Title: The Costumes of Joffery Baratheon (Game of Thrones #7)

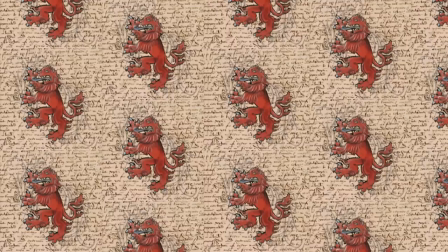(16:25)
As well there is a little hint of a crimson cravat under his coat. Here is a close-up of the rich woven brocade with the brass fasteners.
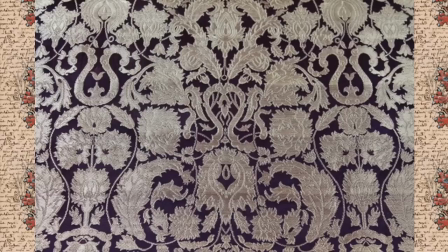(16:34)
According to Top Fabric in London, this is the actual fabric used for Joffrey's coat. The fabric is a heavy Banaras brocade imported from India in aubergine, a sort of red purple color.
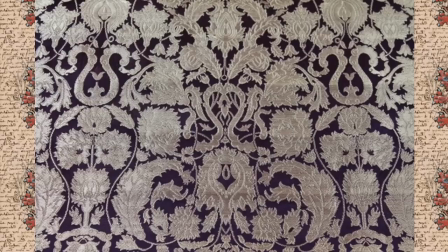(16:47)
It's pricey though it's over a hundred US dollars a meter. Varanasi brocades originate in Varanasi in northern India. Famous for their muslins and silks the city is known as one of the finest makers of brocade in India.
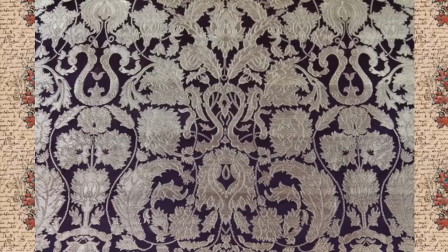(17:03)
The quality of this fabric is partly what makes the coat look so good but if you are a
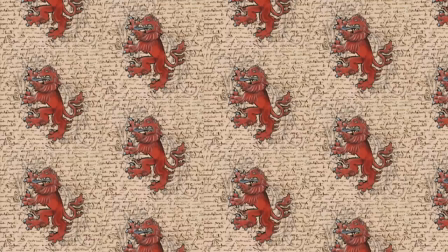(17:08)
cosplayer it is possible to find other Varanasi brocades at a much lower price point.
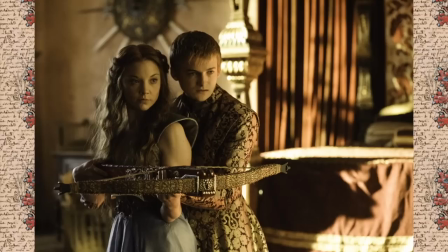(17:14)
In this shot with Marjorie, Joffrey shows her how to shoot his bow and arrow. In the books, Jamie tells a boy at the inn of the kneeling man that the crossbow is a coward's weapon and to get a spear instead.
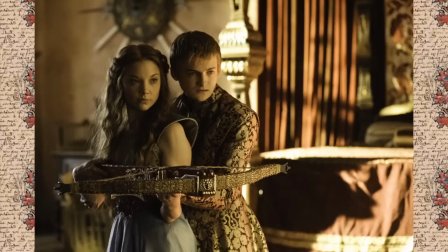(17:28)
It seems suitable then that Jamie's own son, who is indeed a coward, owns such a weapon.
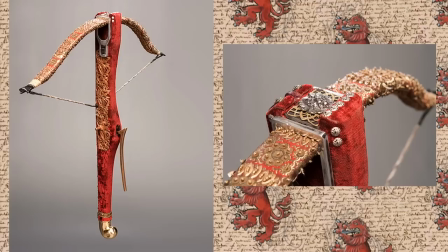(17:35)
The gorgeous crossbow was made by the props masters of Game of Thrones.
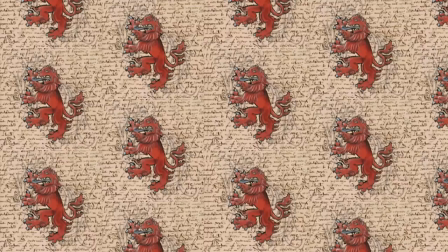(17:39)
On the show, in a kind of poetic justice, Tyrion kills his father Tywin while sitting on the privy with Joffrey's crossbow.
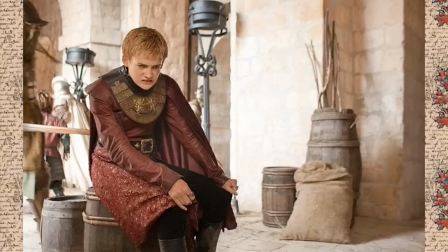(17:48)
While unskilled in combat and craven, Joffrey begins to wear armor pieces to give the impression of strength. Michelle Clapton says, as society is changing in King's Landing and as the war is coming, everything just tends to get a little bit more extreme.
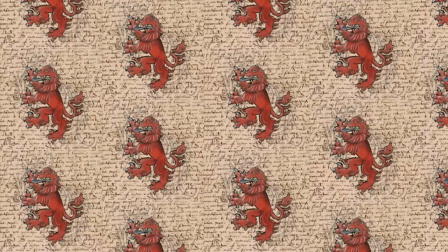(18:04)
People dress up more. People armor more. It's that false security.
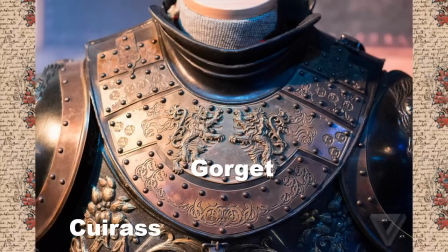(18:10)
Here is a shot of the gorget collar in combination with a cuirass or chess piece.
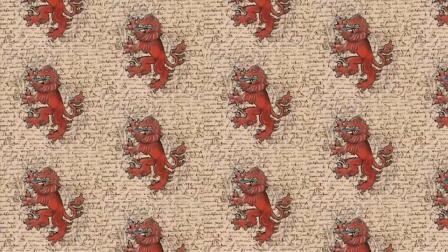(18:15)
Decorating the armor is a set of rampant lions embossed on cut brass plates secured in place with rivets.
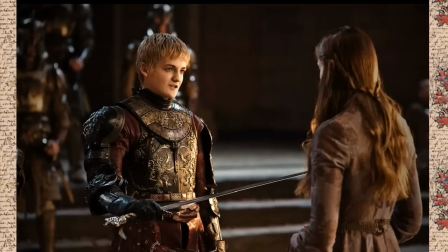(18:23)
Joffrey wears an ornate set of plate armor for the episode The Battle of Blackwater. Of this style armor, Michelle Clapton says the Lannisters and Baratheons have more ornate armor.
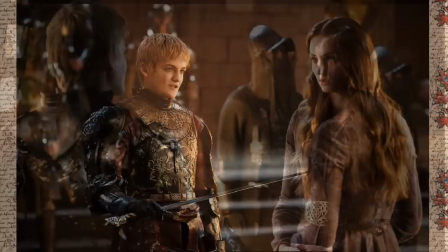(18:35)
In King's Landing there are street armorers so there's competition whereas in Winterfell there's one armorer whose trade has been passed down father to son.
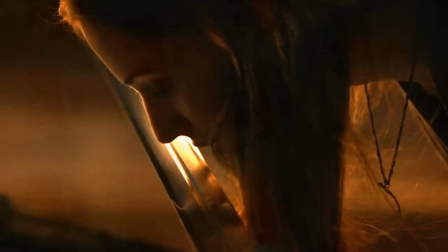(18:46)
Joffrey names his newly forged sword Heart Eater and forces Sansa to kiss it.
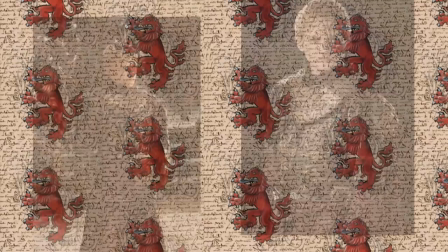(18:54)
Here is a picture of the sword and its sheath and red studded belt from a Game of Thrones exhibit.
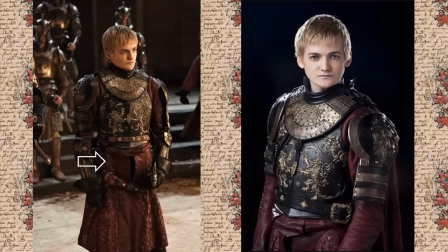(19:01)
Joffrey's armor is missing FODs, bands that are designed to protect the front waist and hips, so it's likely that it wouldn't provide much protection especially without a chainmail shirt or hauberk to cover the large gaps in between the plate armor.
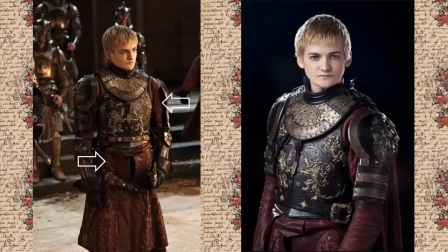(19:16)
In the picture on the left Joffrey is actually wearing a double belt, one sitting on his natural waistline and one hanging lower to hold his sword.
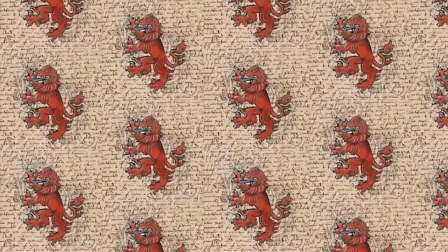(19:25)
In the promotional shot on the right, Joffrey is wearing his regular black belt.
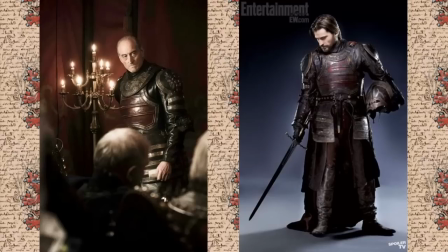(19:30)
His uncle Jamie and his grandfather, men who have actually been in battle, have a little more coverage as seen in these images. Costume armor supervisor Simon Brindle has this to say about this great house.
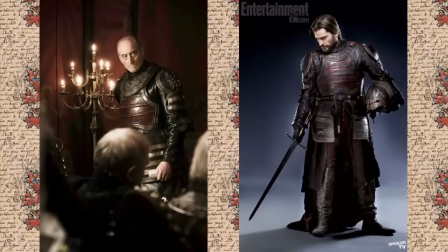(19:44)
The Lannister armor is more militaristic, intimidating, sinister, with a Japanese influence that's quite disarming. I was intrigued by Michelle's initial designs for the Kingsguard and the Lannister Guard. She was looking at Eastern influences, Asian, Indian,
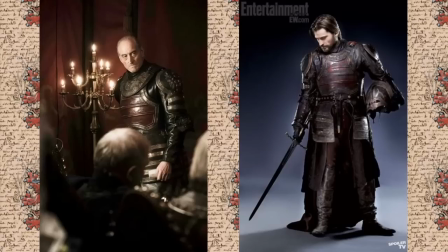(20:03)
unusual references for this sort of thing, which she mixed with recognizable touchstones from Western medieval European armor.
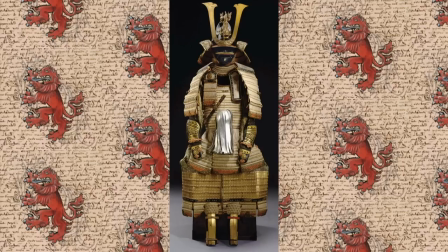(20:11)
Here is an example of Japanese plate armor from the Edo period in the 18th century. This style of armor from which the Lannister costume is loosely inspired is constructed from iron and steel plates,
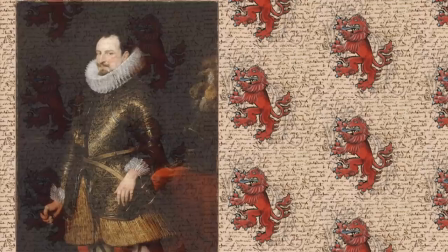(20:22)
while earlier versions dating back as far as the 4th century Japan are made from laminated leather.